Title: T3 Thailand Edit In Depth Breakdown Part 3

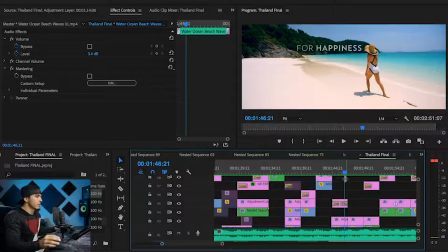2220s
One, because a lot of people's happy places are the beach, you know, it's kind of the stereotype.
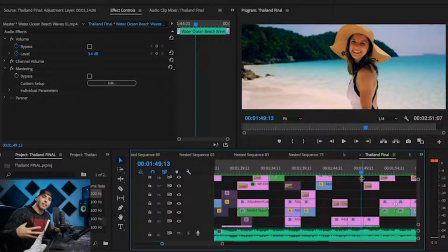2226s
But then as she's turning around, she's smiling and laughing at the camera, showing happiness.
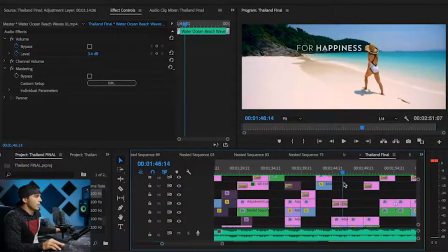2230s
And so that was very strategic as well. Obviously, I'm cutting on her left foot hitting the ground,
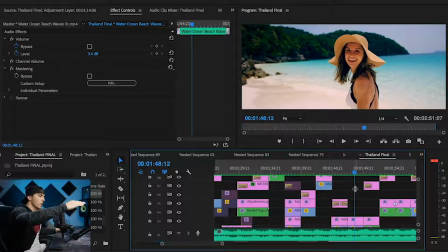2238s
and then I make sure the next clip is of her right foot coming forward. So again, keeping those clips continuous. And then we have a nice light leak to help transition from her to baby.
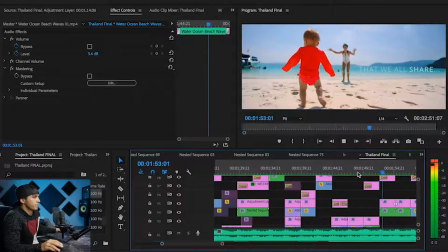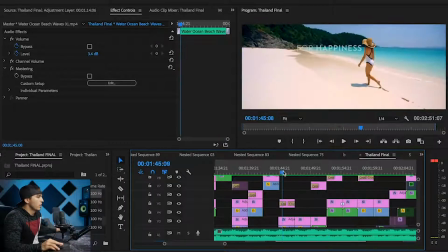2256s
So I'm telling a mini story here. I talked about this in part 2, but we're at this beach, this awesome location.
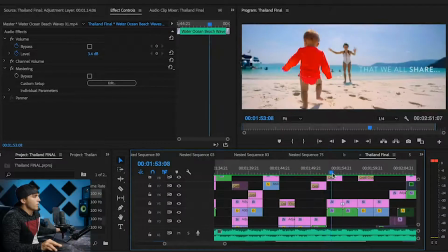2263s
My wife's here, my baby's here. There's the wife coming. Now they're playing together.
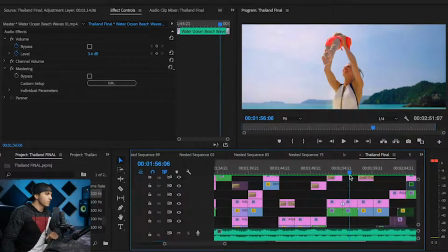2268s
So I shot a bunch of shots here, probably like 10 minutes of footage, and these didn't really happen in succession, but I show them in succession and try and tell a story in as little amount of time as possible to show you the events that transpired at that location.
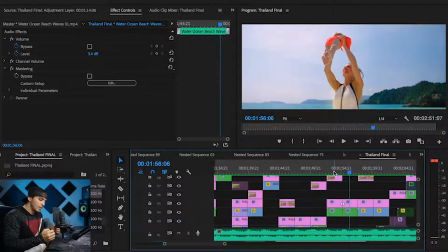2282s
So that's a skill you have to learn, is figuring out, how do I tell a story in as little amount of time as possible with a lot of footage?
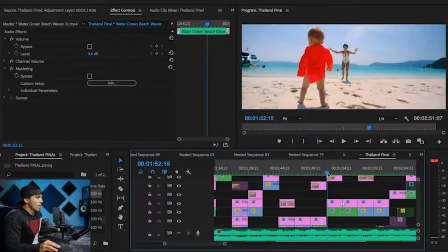2291s
And the story we tell here is we're at the beach, we have my wife, my baby, and they played and had a good time.
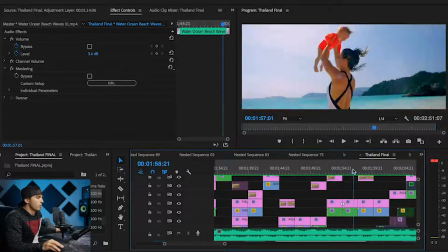2297s
So, I mean, a very simple, short mini story within the story. But the point is to shoot a lot of footage, as we've talked about before,
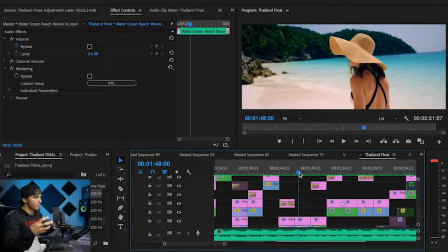2305s
but then also being able to choose the best clips within that footage that go together in succession to help tell that story.
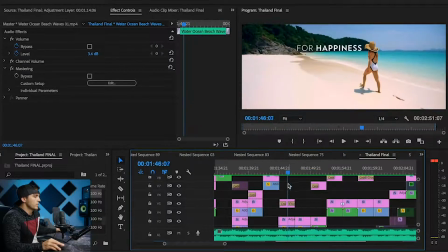2313s
So from being on the beach to here, we see a music change. It builds up.
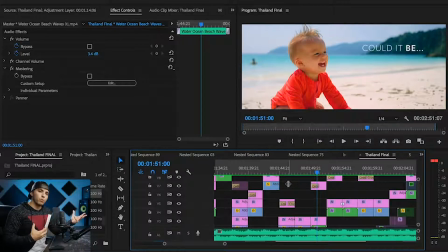2321s
So I chose to put what I feel is one of my most powerful clips at the part where the music climaxes.
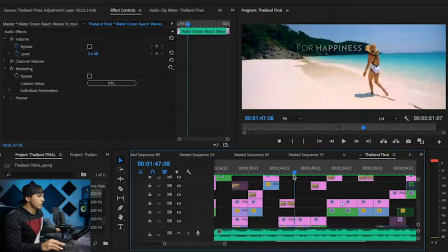2328s
And I talk about this in the storytelling video in the creative section. But the climax of the song to me is where I try and put my most powerful clips. And to me, the most powerful clips is a baby laughing and then a baby interacting with her mom in a very happy manner.
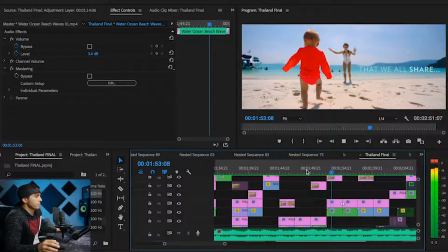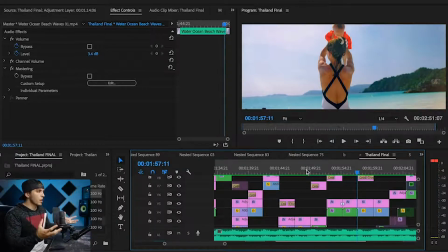2353s
To me, those are some of the most powerful clips that I shot, is showing that connection, that love, that joy between an innocent baby and a loving mother.
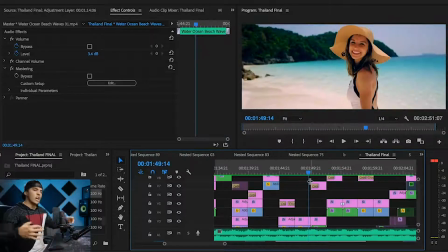2362s
And so I chose to put that at the climax of the song to help people, as they feel the emotion of the most emotional part of the song, they also get the most emotional clips that help them feel love, feel joy, feel happiness, those emotions I'm trying to convey as a storyteller.
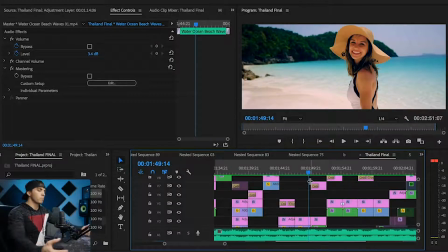2379s
So matching your clips with the music is a huge part of storytelling, and the main part of storytelling, the main goal as we talk about, is to help people feel emotion. So my goal there was to help people feel the emotion of that moment.
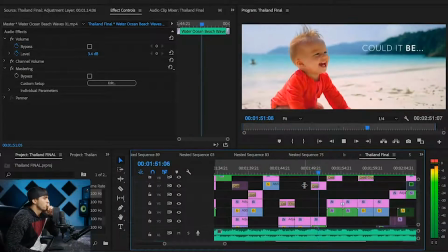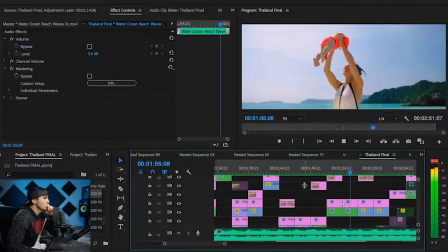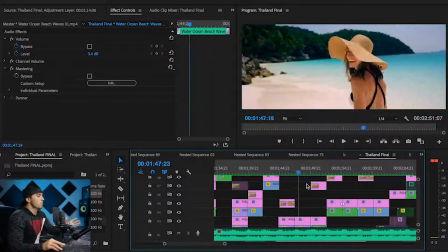2403s
Again, so this is one of the few parts where I have real audio.
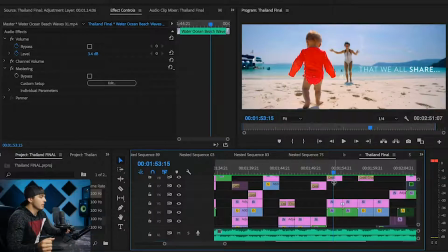2407s
I captured the audio of my baby laughing, and it wasn't actually from that clip.
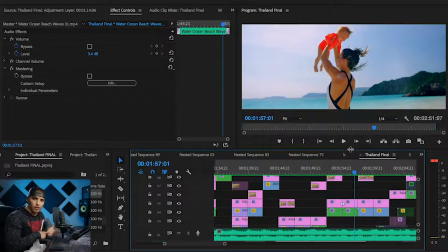2413s
I think I got that from a random video I took on my iPhone at some point at home, here at home. I took her laugh, I put that reverb on it again, and made it sound like it was actually laughing there on the beach.
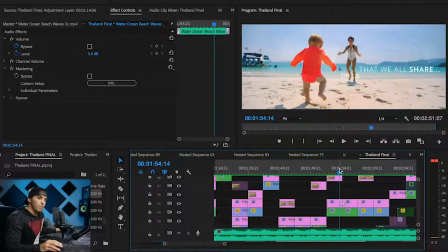2428s
So again, sound designing is huge. I didn't capture an actual laugh on the beach there that was worth putting in, that was well captured, but I did have audio for laughing here at home that I was able to put in there in post.
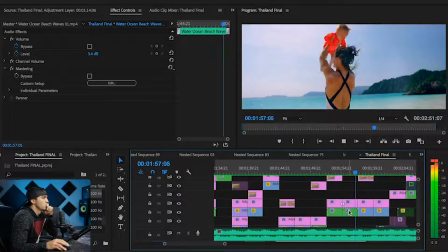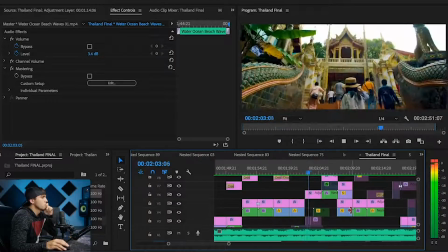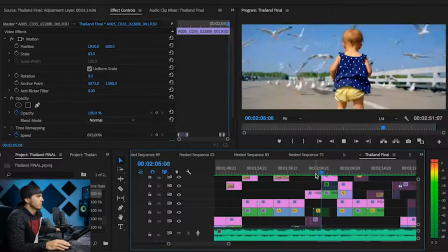2453s
Again, speed ramping through this one into the next clip. This one speed ramps too.
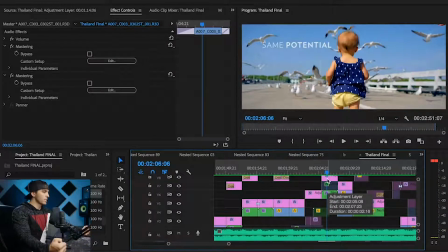2459s
As the song speeds up and gets more intense, so does the speed of my editing.